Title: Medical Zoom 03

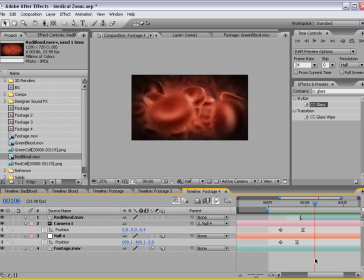(4:02)
You know, we can say, hey, that's pretty good, but we've already taken this tutorial so far, we might as well take it to the next level.
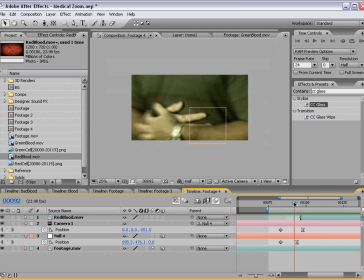(4:10)
So what we're going to do is go just before it zooms in, and we're going to shut the red blood cell footage off. And what I have is some reference pictures.
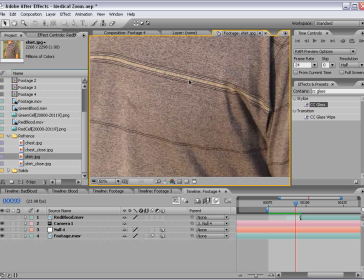(4:22)
And what they are is just various things, such as a high-res picture of the shirt, of his chest,
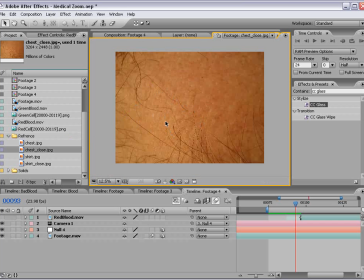(4:30)
and a close-up of his chest for, you know, when we zoom in really close, we have that detail.
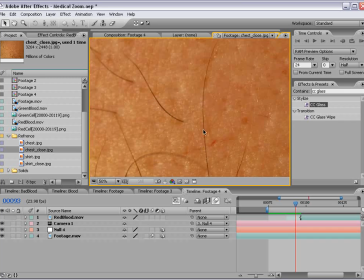(4:36)
So used a macro lens to be able to capture this.
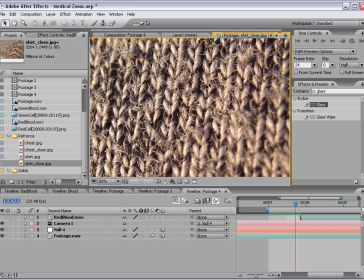(4:39)
And then also shirt detail, which we're probably not going to use for this tutorial, but I'm sure you can imagine how I could incorporate it.
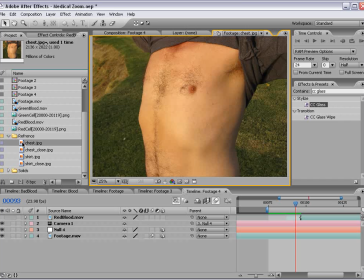(4:47)
But anyway, and that's actually one of the reasons why Sam didn't do this particular tutorial, is because
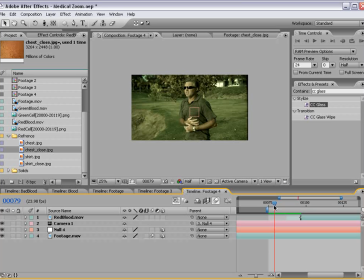(4:54)
he wasn't too thrilled about the partial nudity that was required. He actually wanted to do, full nudity, and that was just way too exciting for even, this tutorial, which is based on medical science.
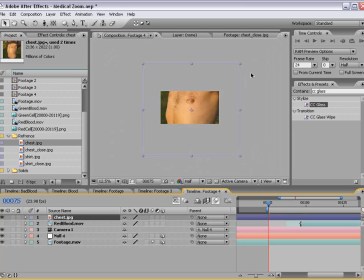(5:07)
Okay, what we're going to do is take the picture of his body and bring it out, and we'll scale it down, and we'll bring the opacity down.
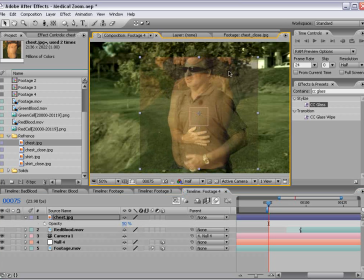(5:15)
What we want to do is roughly line it up with his actual upper body. So something like this, we can rotate it so that it kind of fits in there. And then what we're going to do is parent it to the footage and turn it also to a 3D layer.
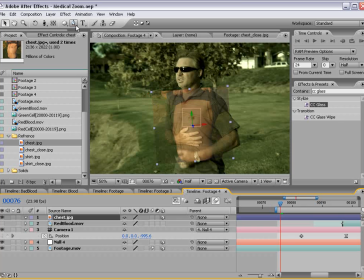(5:33)
Okay, what we're going to do next is take the pen tool and we're going to zoom in and
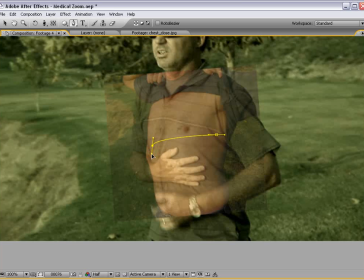(5:38)
we're going to draw a mask around the area that we're going to kind of move in on.
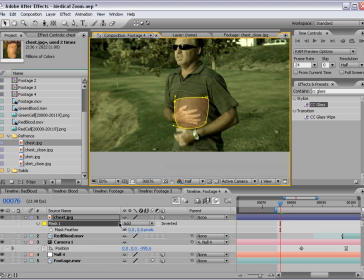(5:44)
And that should be good, but we can fix it. And then I'm going to feather it out, F, and just feather it out a bunch here. And turn the motion blur on for the layer.
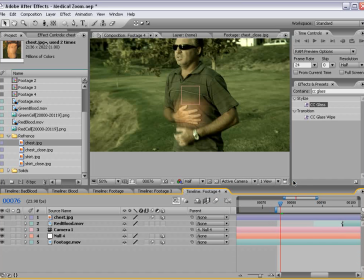(5:59)
And I'm just going to shut it off for the composition. And I'm going to just scrub through.
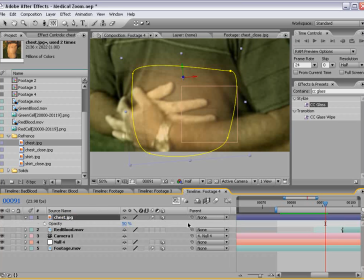(6:07)
And what we want to do is animate the opacity of the chest picture to fade on with the camera zooming in. So hit U, bring up the animation for the camera and for the null.
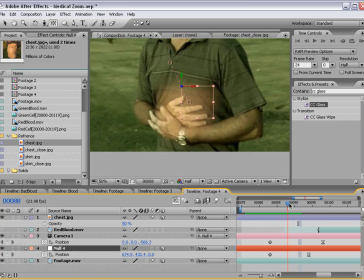(6:21)
It's good to reference that also. And just about here, we'll set the opacity to 0.
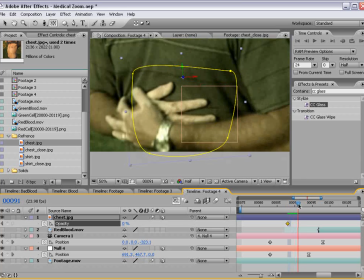(6:27)
And we'll set a keyframe. We'll move forward and we'll turn the opacity up.
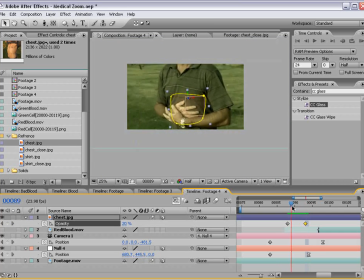(6:34)
And what this is going to do is kind of go sort of like an X-ray vision for just a moment,
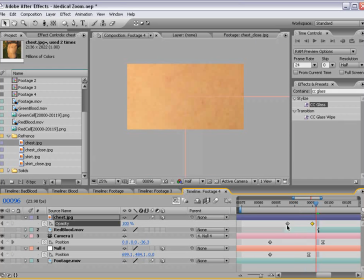(6:41)
and should kind of make for a pretty cool effect. So I'm just kind of spacing these keyframes out so that we can get the effect just right.
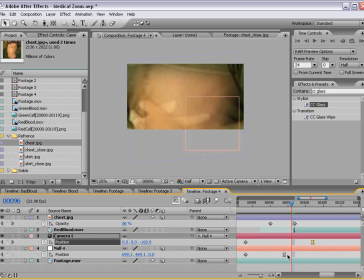(6:53)
Now I do want to slow down the animation of the camera here towards the end because I want to be able to see the detail.
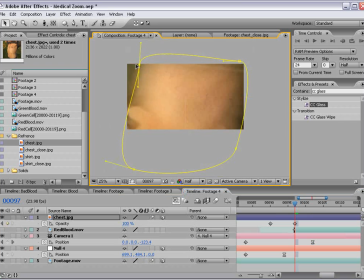(7:01)
I want to be able to make the point that we are going, into the skin.
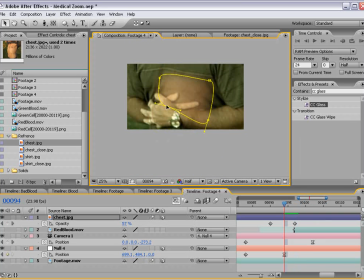(7:07)
And let me just shrink the area.
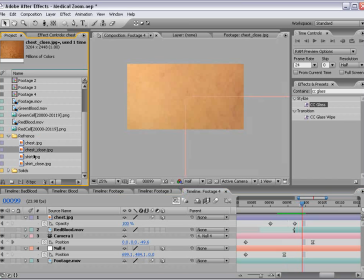(7:18)
So now the other thing we'll do is take our real high resolution picture of the chest, bring it out,
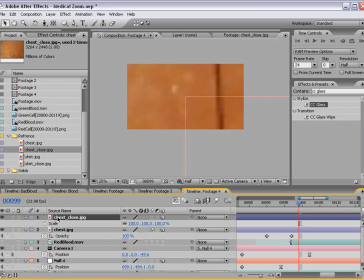(7:24)
turn it to a 3D layer, and it's really large right now, so we'll scale it down.
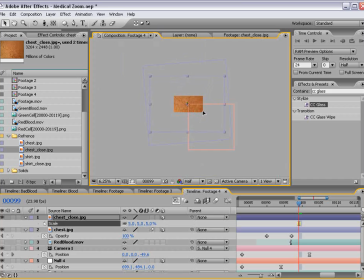(7:32)
And we'll position it right there where we're zooming in.
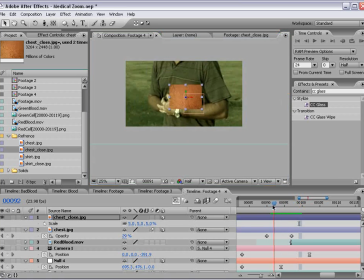(7:37)
And so you can see we're really getting in there very, very close.
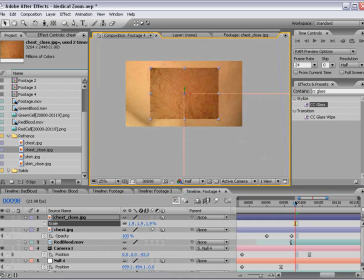(7:44)
So I'll scale it down even more.
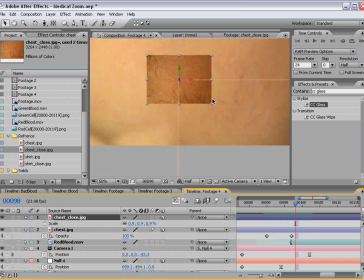(7:56)
So to this picture, the close-up picture, we're going to add an elliptical mask.
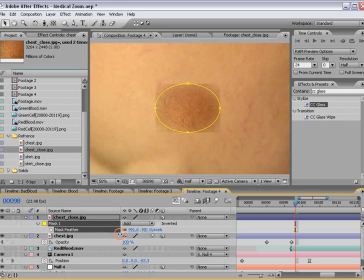(8:02)
And we're going to feather it out a lot. And then we'll bring the expansion in.